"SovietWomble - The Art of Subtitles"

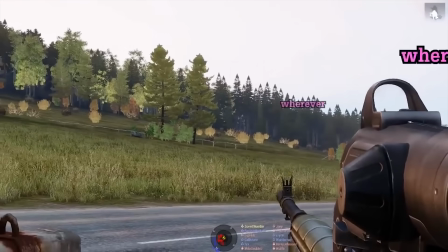4:14 The last thing and probably the most difficult to master is precision.
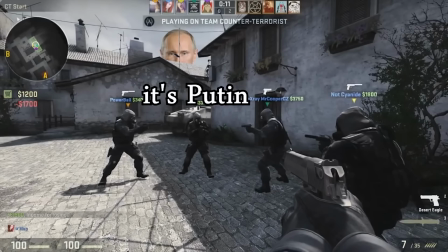4:19 Womble doesn't cheat, he keyframes every text and animates everything with persistence.
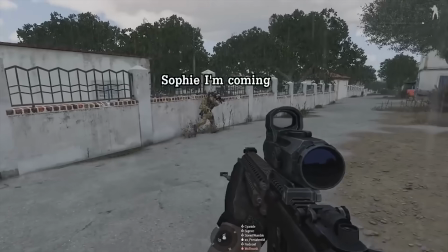4:24 Like you know that smooth looking perfectly tracked over the head subtitles that is ubiquitous in every one of his videos?
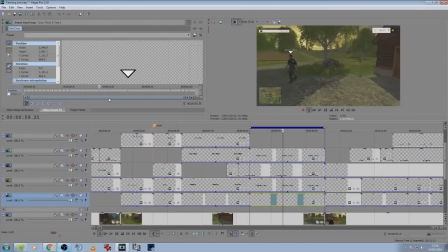4:30 Well guess what? He animates every single frame, that's right, if it's a 60 frames video, he's keyframing every subtitle 60 times a second.
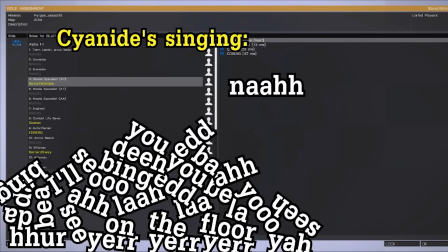4:40 And that time when Cyanide had a sing off with Ed Burke,
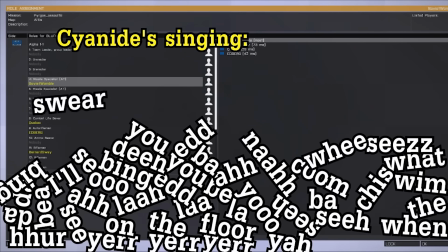4:44 that's him animating every single word of a song separately just so they can fly on the screen just the right way.
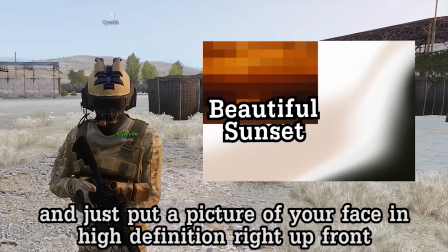4:50 And he knows that these details will pay off,
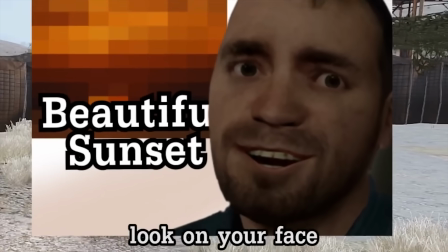4:52 like when he created individual pseudo thumbnails from Gmok's sandbox to mock YouTubers and then suddenly shows who he's mocking specifically.
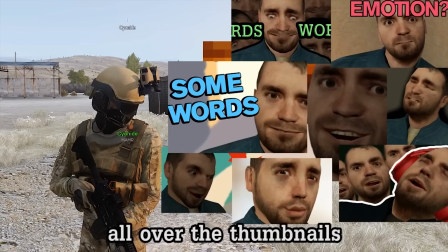4:59 ...the fucking face because he just won't stop putting his damn face all over the thumbnails, PewDiePie. Sorry, random YouTubers.
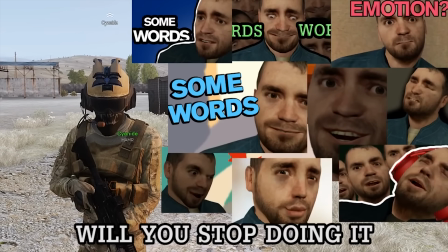5:05 Would you stop doing it?
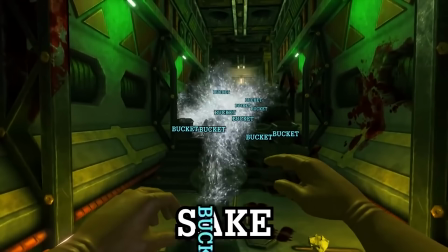5:08 The more I watch Soviet Womble, the more I am amazed by just the flawlessness of the craft of putting things just the way it needs to be.
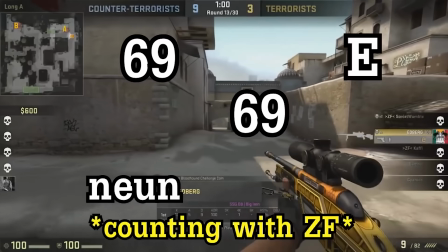5:17 I can literally re-watch every video in this essay and I'm confident that I won't be able to find any cuts not made for a specific reason,
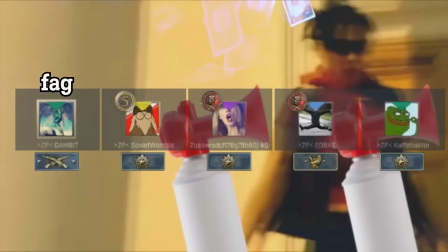5:25 any animations not carefully put together for a particular effect, and none of these effects will be ever proven ineffective.
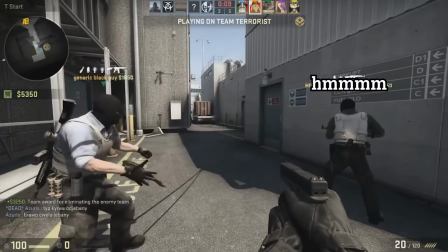5:32 As an editor myself, I respect and admire this sort of craft,
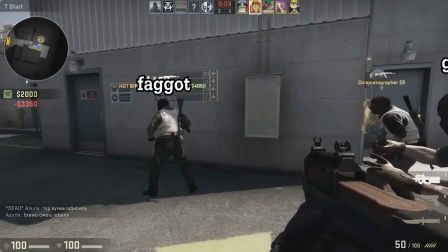5:35 and I think the work of Soviet Womble should be a textbook to anyone looking forward to achieve this craft just the right way.